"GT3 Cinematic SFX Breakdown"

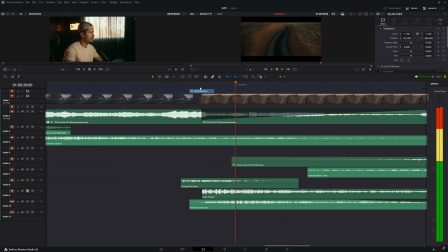(17:02)
So we've got this first one, and then this second one.
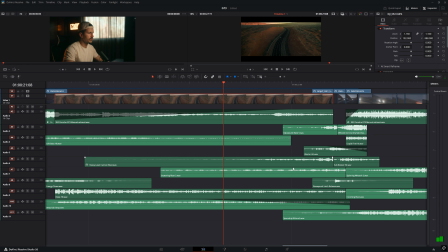(17:10)
And then those lead to these 2 risers over here.
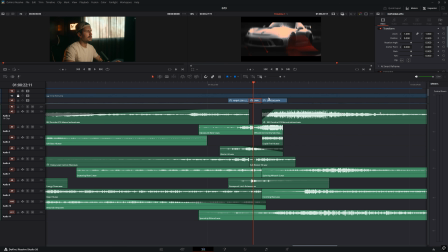(17:24)
And then we hit this chaotic montage right before the very last scene.
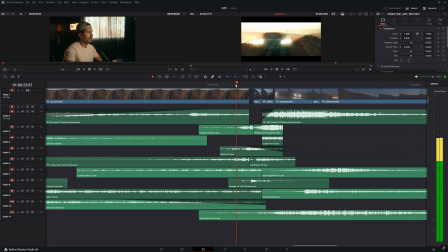(17:29)
We've got light leaks and glitches, and I kind of just went ham over here.
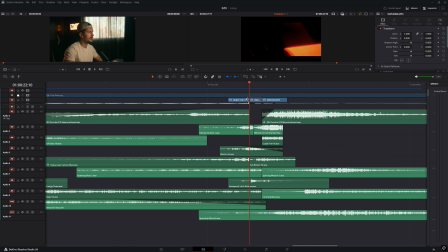(17:35)
Like, this was honestly a lot of fun, just go crazy with and see what happens, so to speak. So let's start with the cyberpunk blast up here on the top. And then that goes into this whoosh to crunchy sub impact.
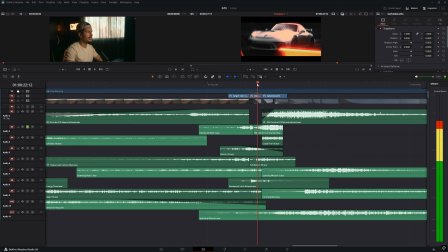(17:55)
And then underneath that, for the second half of this glitch sequence, we've got this liquid fire. And then we have this sub blast, or we have this blaster hit across the whole thing down here. And then a sub blaster hit beneath that for most of it.
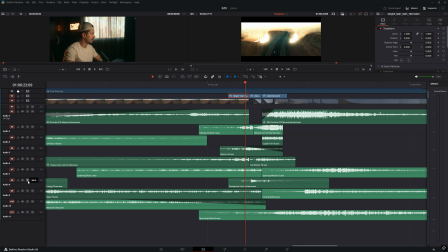(18:17)
And then all of that has this latch release down here, which is that like mechanical metallic sound that I wanted to add.
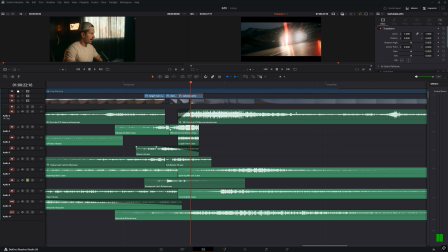(18:27)
Almost camera-like. So all of that is for that glitch light leak sequence. And then we get to the final scene, which is this flyby with a single glitch in the middle. So for that, I decided to add this spaceship whoosh down here,
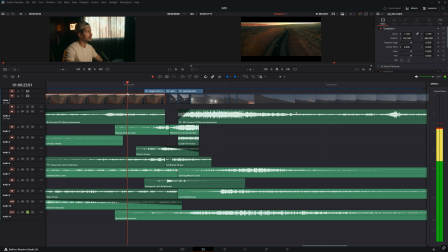(18:46)
which actually drags across the whole thing as it slowly builds. You can barely hear it, but if we play it back, you'll see. Really deep, strong whoosh. And then for this flyby scene right here, I wanted to add almost like a sonic boom effect. So I added this blast.
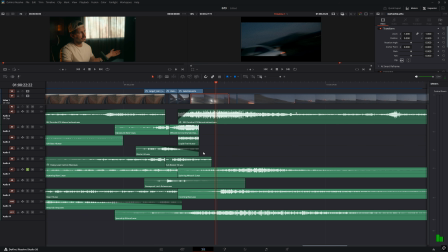(19:07)
And then we got this spinning whoosh, which just carries all the way out to the end.
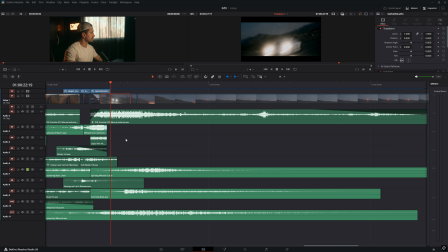(19:15)
And then with all of that put together, sounds like this.
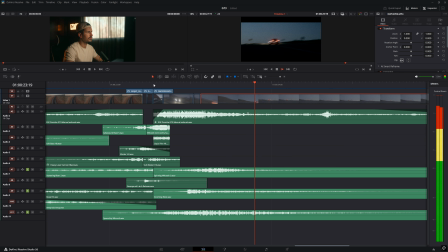So yeah, and that's the GT3 video. If you guys have any questions on things that you'd like me to dive deeper into, things I didn't cover, please let me know. I really think this is a ton of fun breaking these down. It's my goal to just be as helpful as possible for you guys. And as always, you can find the purchase link to my sound effects in the description below. I'm also going to leave a link to the Ocular sound pack that I used for this too, because their work is just amazing. And finally, I love seeing the stuff that you guys create with my sound effects packs. It's very inspiring to me. You guys do incredible things with it, and you use my sounds in a way that I would never think of. So always feel free to send me the stuff that you make. You can DM it to me, email it to me, whatever you want. I love seeing it. So thank you guys for watching, and go have fun.